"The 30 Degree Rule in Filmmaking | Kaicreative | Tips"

What is up guys this is Kai from Kai Creative. Today we are talking about the 30 degree rule in filmmaking.
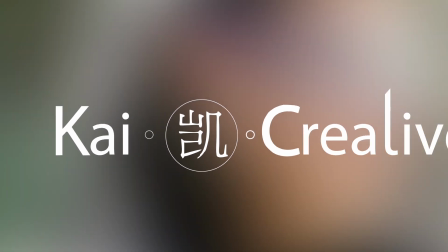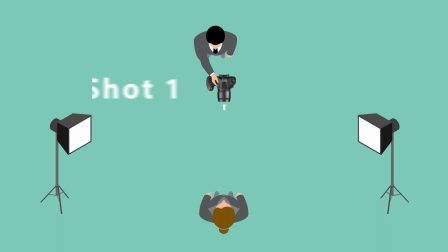(0:12)
So what is the 30 degree rule? The 30 degree rule stipulates that if you're going to cut between two angles of the same person or the
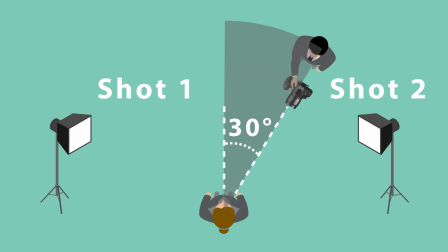(0:20)
same subject then you need to move your camera at least 30 degrees between cuts. Also if you're filming the same person or the same subject with two cameras at the same time then you need to make sure that those two cameras are least 30 degrees apart. If you don't follow the 30 degree rule you end up with what is called a jump cut between scenes. This can be quite distracting to the viewer, it can draw their attention out of what is happening in the scene and towards the filming technique.
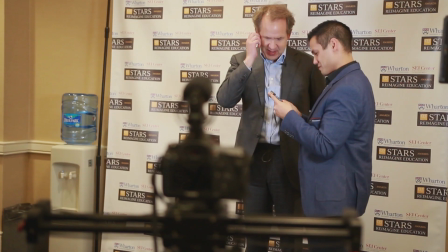(0:49)
This is definitely something that we as filmmakers do not want to happen. One place I'm always mindful of using the 30 degree rule is in interviews. Last week I had the opportunity to fly to the United States and film a conference in Philadelphia. At this conference I filmed a variety of different interviews.
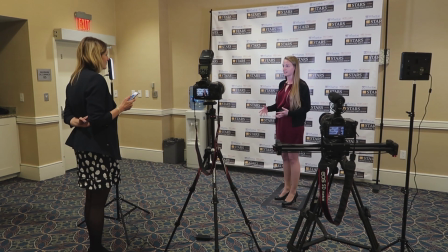(1:06)
As you can see here I used a two camera setup and both of my cameras are at least 30 degrees apart.
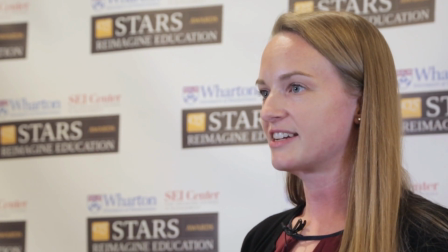(1:12)
So now when I move between both of the camera shots the cut should be seamless and hopefully not consciously noticeable by the viewer.
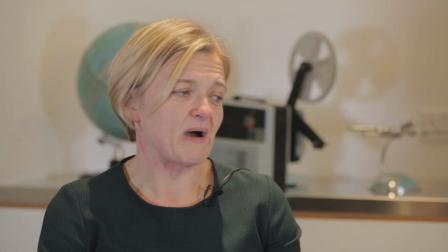(1:20)
Unfortunately there are times when I get this wrong too. In this example here without realizing it I broke the 30 degree rule.
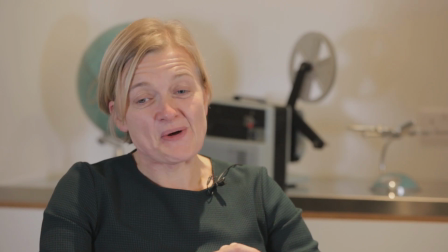(1:28)
Now when I cut between the two shots, the effect produced is a jump cut and this is very noticeable.
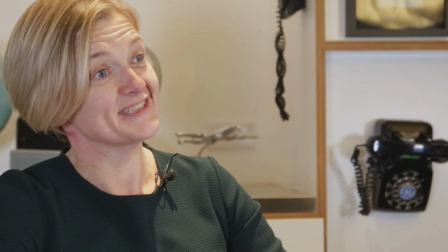(1:34)
One way to fix this would be to scale up the safety shot and move it slightly to the right.
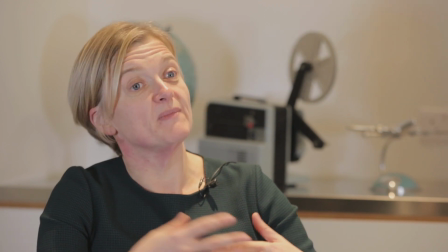(1:40)
You will lose quality using this method, but if you're only going to use cutaways to cut out mistakes or link sections of the interviews,
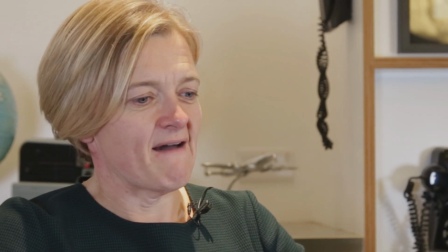(1:47)
you might be able to get away with it by only showing it for a few seconds and then skipping back to the main camera shot.
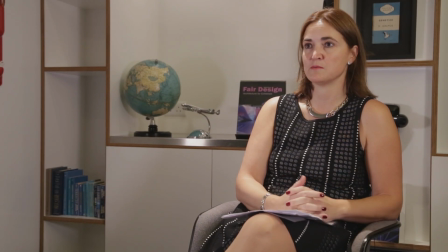(1:54)
Additionally, if you don't have the space to move your camera 30 degrees, you can shoot the same direction with both cameras.
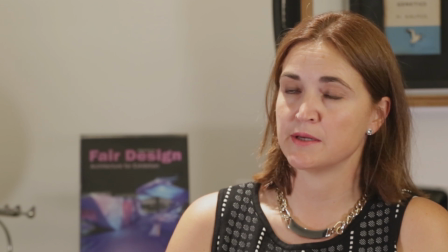(2:00)
Just make sure you zoom enough in on the body of your subject and then maybe for the second shot just have the head and shoulders. This should help you to avoid the jump cut. If you're filming an interview and you want two different angles but only have one camera, one method that I've used in the past is to film the entire interview using one angle and then switching the angle by more than 30 degrees and conducting the whole interview again. Now this is a long process and it really does depend on how much time you have and how long the interview is to whether you use it. If your camera films in 4k what you can do in post-production is drop it down to 1920 by 1080 and then take a zoomed-in shot of your interviewee and a zoomed-out shot, a wide shot of your interviewee and mix between those two angles without losing any quality. Using the 30 degree rule is also necessary when you're shooting b-roll using the rule of threes.
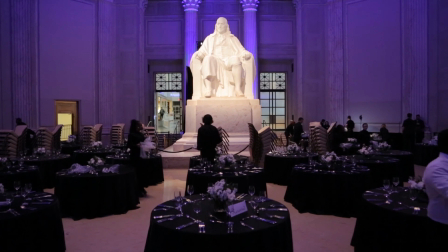(2:55)
So whatever your subject is you want to make sure that you're changing your camera angle by at least 30 degrees to avoid that jump cut. If you want to know more about the rule of threes and how we use it in filmmaking check the link in the description below. So that's my quick breakdown on the 30 degree rule in filmmaking. If there's any more content around filmmaking or videography that you'd like to see in the future let me know in the comment box below. Don't forget to subscribe to Kai Creative, like this video if you like it, don't forget to imagine, implement and inspire and I'll see you guys next time on Kai Creative.